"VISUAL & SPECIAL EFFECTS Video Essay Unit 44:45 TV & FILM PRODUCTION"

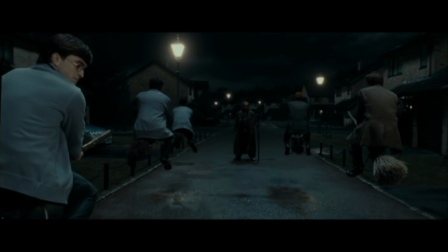[4:12]
Not long after this, flying effects were also used to show them flying around England.
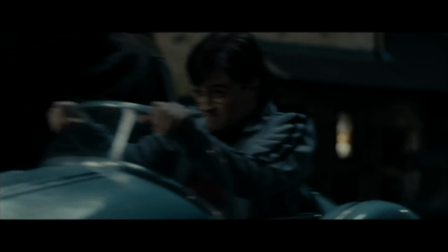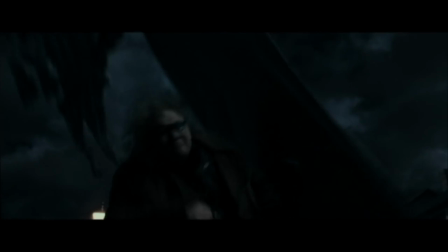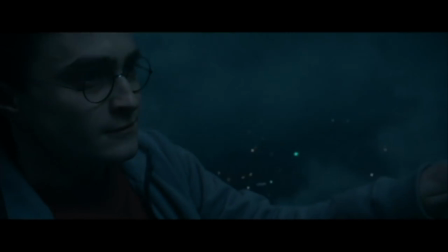[4:29]
This is where lots of visual effects are mixed with special effects.
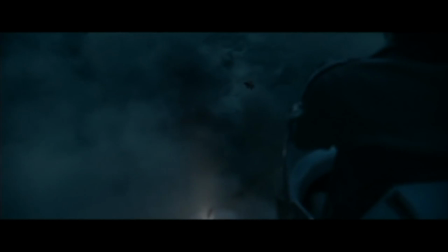[4:32]
The flying scenes would not look realistic without the use of fan or wind-blown machines to make it look like they're actually moving fast.
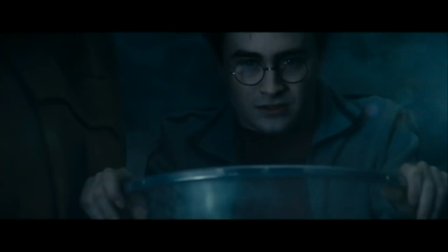[4:40]
If it was just done digitally without anything practical, the scene would look artificial and fake.
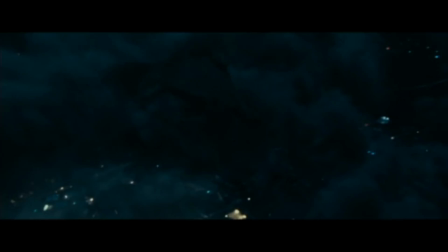[4:47]
This leads to the next part of my essay, where I'm here to talk about special effects.
Hagrid, we have to help the others.
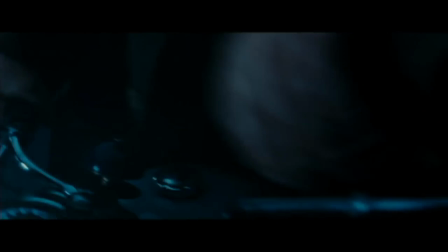[4:54] I can't do that, Harry!
One of the main uses of practical effects in film is makeup.
The makeup, I think on a good day would take 3 hours, 3.5. Bad day, 4 hours, 4.5.
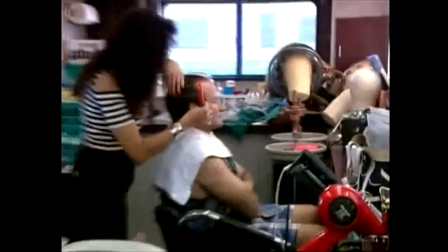[5:06]
One of the most extreme cases of this in a non-supernatural or horror film was Mrs. Doubtfire.
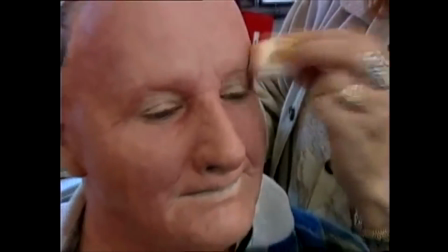[5:12]
In the film Mrs. Doubtfire, the actor Robin Williams plays a father of 3 who has not accessed custody of his kids.
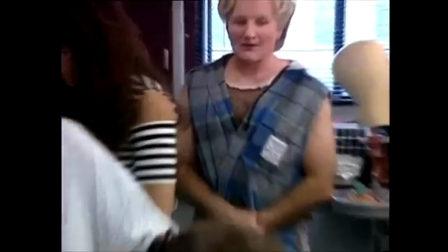[5:19]
So when his ex-wife advertises for a nanny in the newspaper, he can't believe his luck.
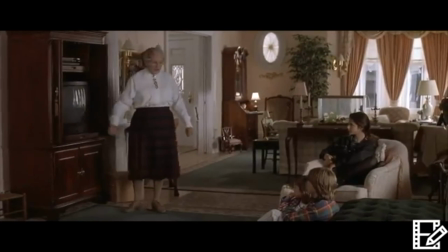[5:24]
He ends up posing as an old lady, Mrs. Doubtfire, and bags the position of the kid's nanny.
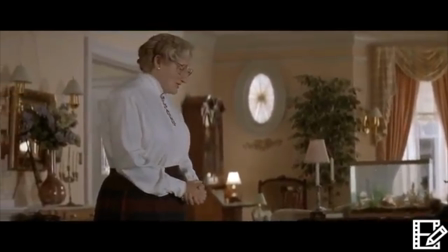[5:29] I know you're used to loosey-goosey, but I run a much tighter ship.
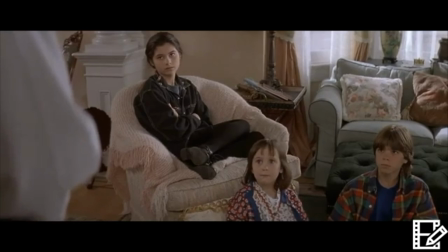[5:36] Between the hours of 3 p.m. and 7 p.m., I'm in charge.
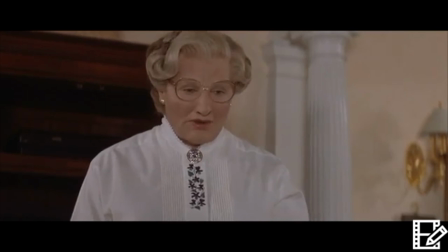[5:41] And when I'm in charge, you will follow a schedule. Those who do not follow the schedule will be punished.
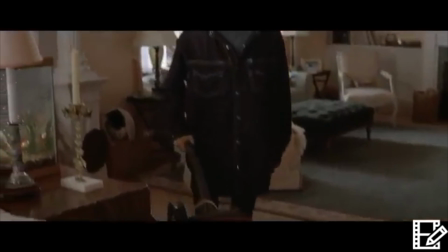[5:48]
This means long hours with his kids whilst his ex-wife's at work, and also help him make dinner and all the things that he'd normally do as their father.
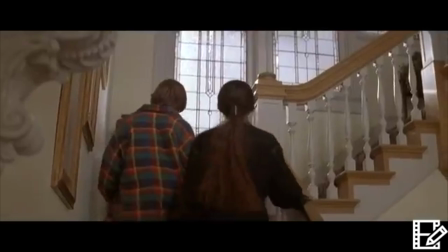[5:56]
The makeup process for this film was very long and tiring, as said by Robin Williams at the beginning of this clip.
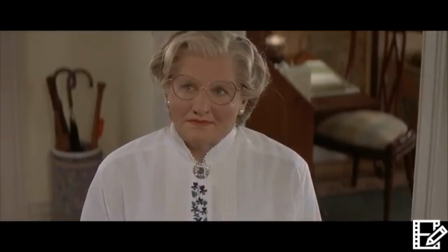[6:06]
The effect was achieved with lots of prosthetics and rubber latex,
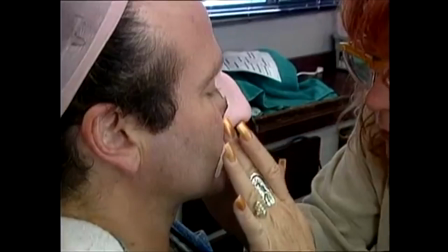[6:11]
all freshly made weekly, to ensure it stayed at the best quality that it could possibly be.
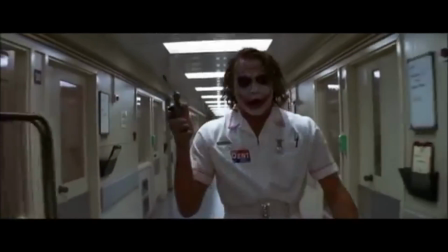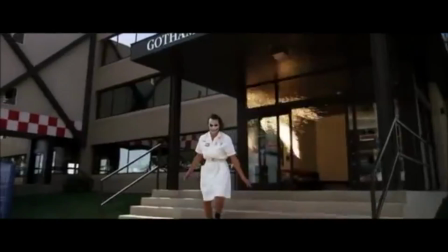[6:22]
Another special effect that's used a lot in films is pyrotechnics.
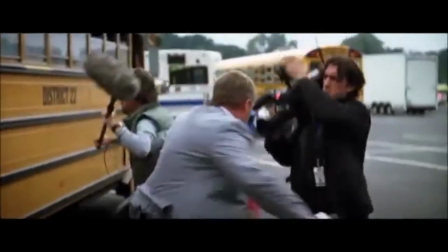[6:25]
One of the best examples of this is from the film The Dark Knight, where the Joker leaves the hospital as it explodes.
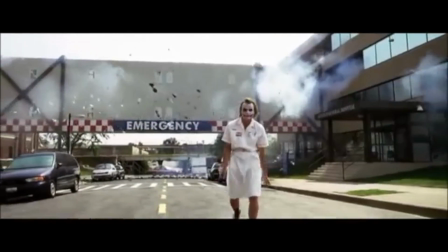[6:32]
Whilst filming, there was actually a mistake, and the actor who played the Joker, Heath Ledger, improvised an entire bit to explain why the pyrotechnics were so delayed.
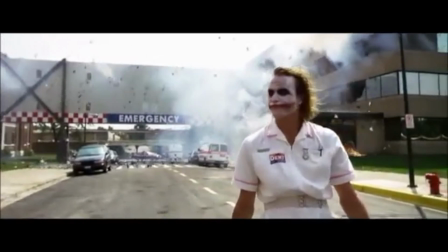[6:41]
Everything up to the bit where he climbs into the bus is all done with special effects.
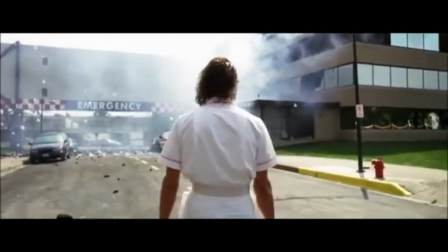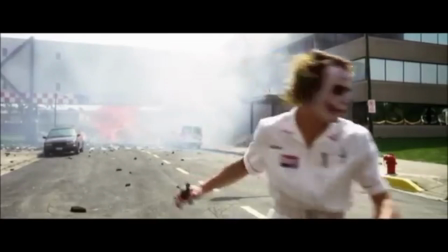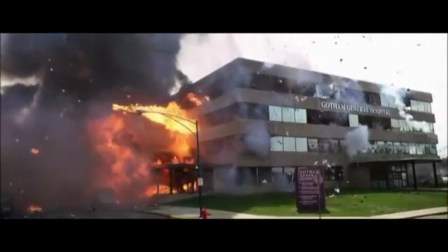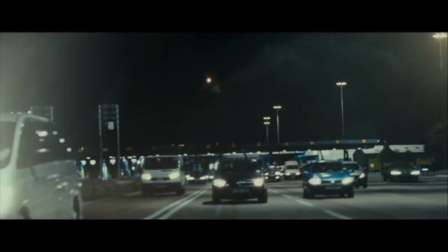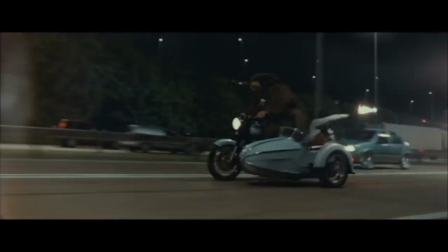[7:19]
Thank you for watching my video essay explaining visual effects and special effects.
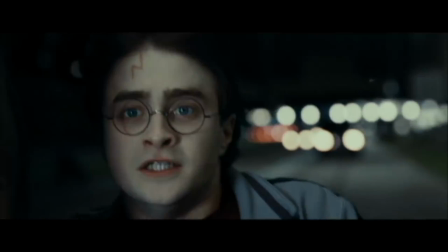[7:23]
I hope I was able to inform you on different parts of the industry and explained well the types of effects we see in the films and how they are done.
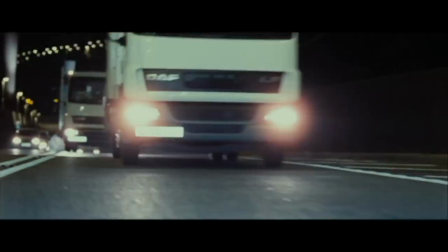[7:30]
Thank you.